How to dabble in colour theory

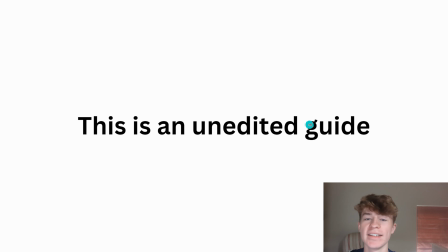0s
Okay, so quickly, just before we begin, this is an unedited guide, so if you've got a TikTok, dopamine sort of brain, and you can't sit for a long period of time and be taught something,
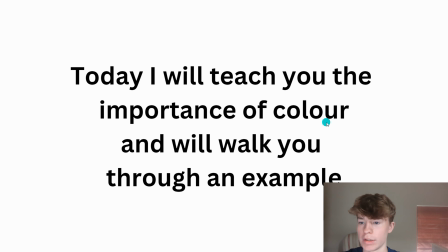9s
then please leave now. Still here? Good. So today I'll teach you the importance of colour in film and videos. So this can apply to videos like on YouTube or just personal projects, or in film.
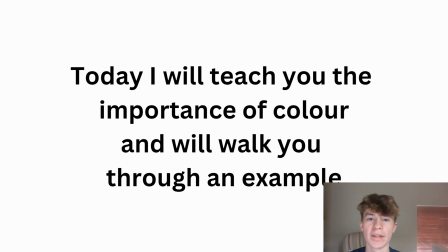25s
So we'll be going through an example today, and the example is a film. So this is, obviously it's got a much higher budget, loads of people are working on it, so it might be a little bit more difficult for someone who hasn't got a whole team with them.
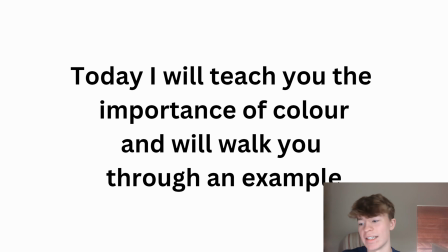39s
So just a normal video, but you can still implement these ideas into your videos. So that's what we'll be covering today.
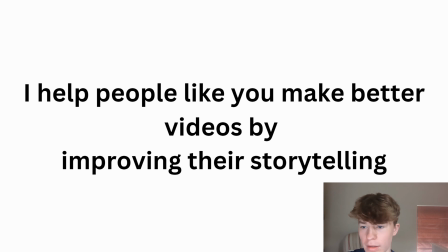46s
And what film, you may be asking? La La Land. So quickly before I just talk about this, I help people just like you make better videos by improving the storytelling. So I'll improve your storytelling by telling you how to use colour to tell a story with different ideas and everything.
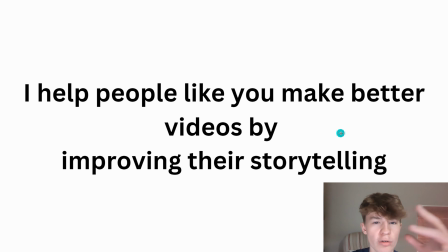65s
So that's what we're going over today. And quickly, just before we begin, I know I've been talking a lot already, but I've got a little quick product that you might want to check out. So first link in my bio, and check that out if you're interested.
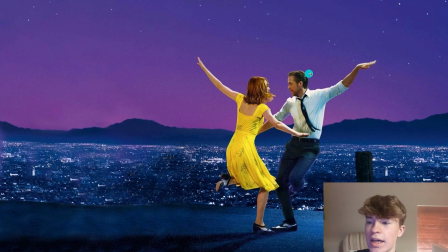77s
So today we'll be going over La La Land, and I've never actually watched this film, but I saw a really good review. I'll talk about this a bit later on. Really good review by a person called Archer Green. He makes amazing, not really documentaries, the more sort of analysis videos of films, and they're really, really good.
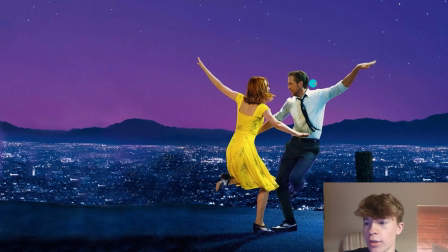95s
He gets like millions of views. So I saw that and I thought, this colour theory is crazy.
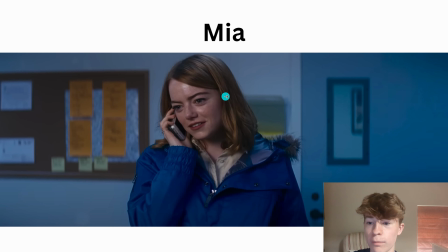100s
I've got to make this a video for you. So basically this is like a rom-com thing.
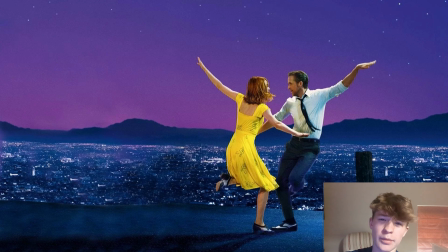106s
So not my type of film, but I like the design. It's directed by Damien Chazelle, and what he does with the film is apparently really good.
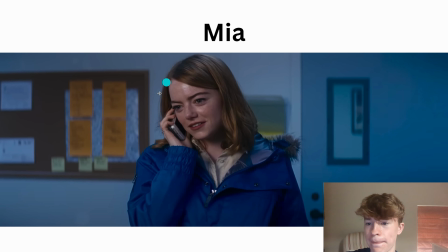115s
So this is Mia, right? She's the main character, sort of. So her colour is blue. Now, well, it changes a little bit further on, the colours for these characters,
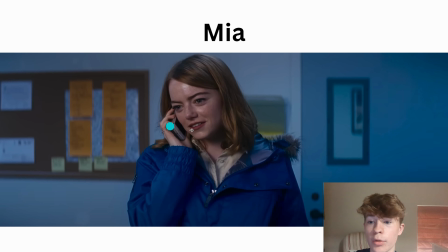131s
but initially, and the starting point of the film, her colour is predominantly blue. So whenever she's on screen, she normally wears blue. And here's Seb.
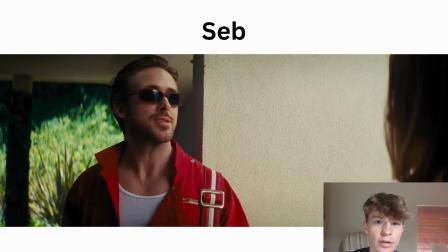141s
So he's sort of like the second character, although he's kind of a main character in himself.
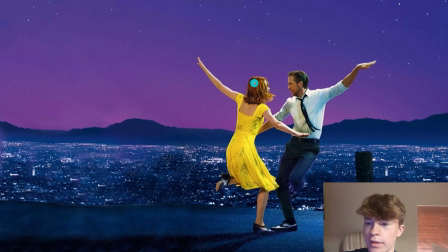146s
Now these are obviously the two main characters together. Mia's the main character, and then Seb's the side main character.
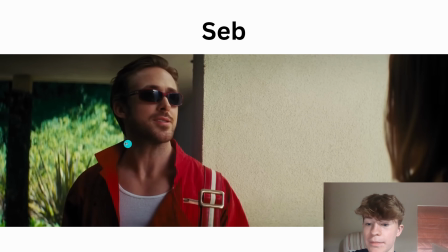155s
And his main colour is red. Right, so we've got blue and red.
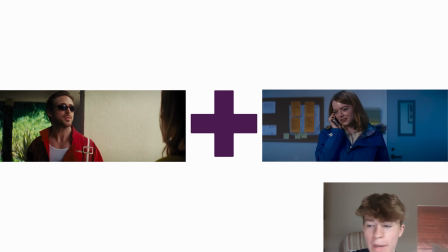160s
So what do red and blue make? If you mash them together, well, you get purple.
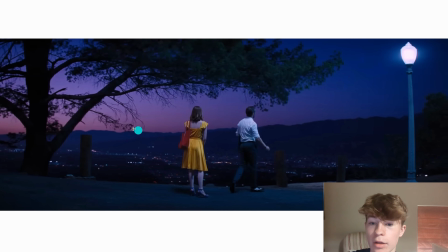166s
So whenever these two characters are in a scene together, usually there's purple in some sort of element. So here we can see there's purple in the background. It's like a purple hue, even the light's got a bit of purple tinge to it.
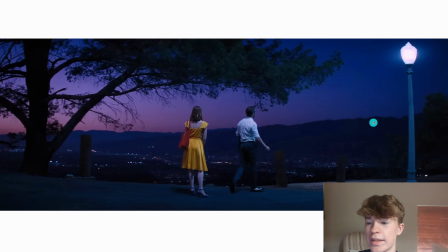180s
So this is just one way to signify that these two people are together. And it signifies their relationship, right?
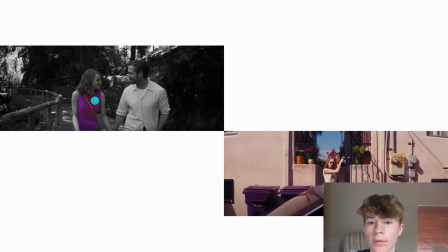188s
So the two put together equals purple. So red and blue make purple. Purple when they're together here, purple when they're together here. It's really interesting how in every single scene they seem to think, right, colour, how can I make this like a theme?
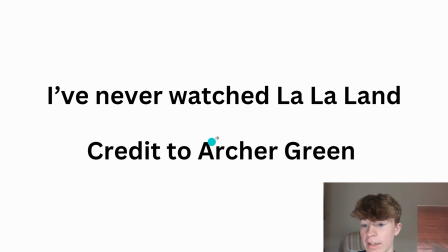203s
It's really interesting. So as I said, credit to Archer Green for this.
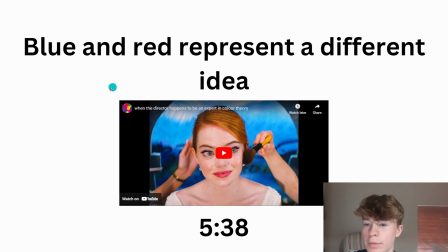207s
Now, initially we say that red and blue equal purple,
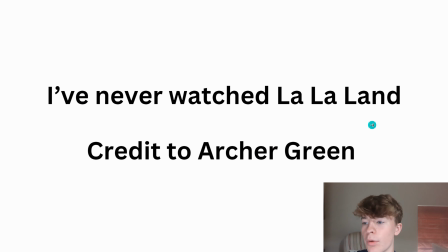214s
equals relationship, everything that I've said, but it also takes on a different idea, right?
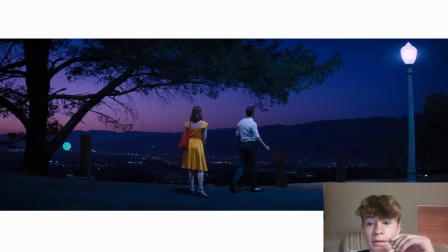219s
So instead of red equaling Seb, red equals your dreams,
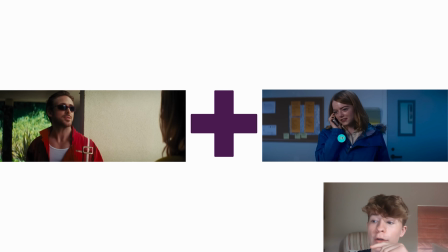229s
and then blue equals your reality. So I sort of like the idea that Mia is stuck in her reality, and then Seb is her dream, right? So it's a bit cringe, he's the dream guy, but he's sort of the dream that she wants, and you'll see.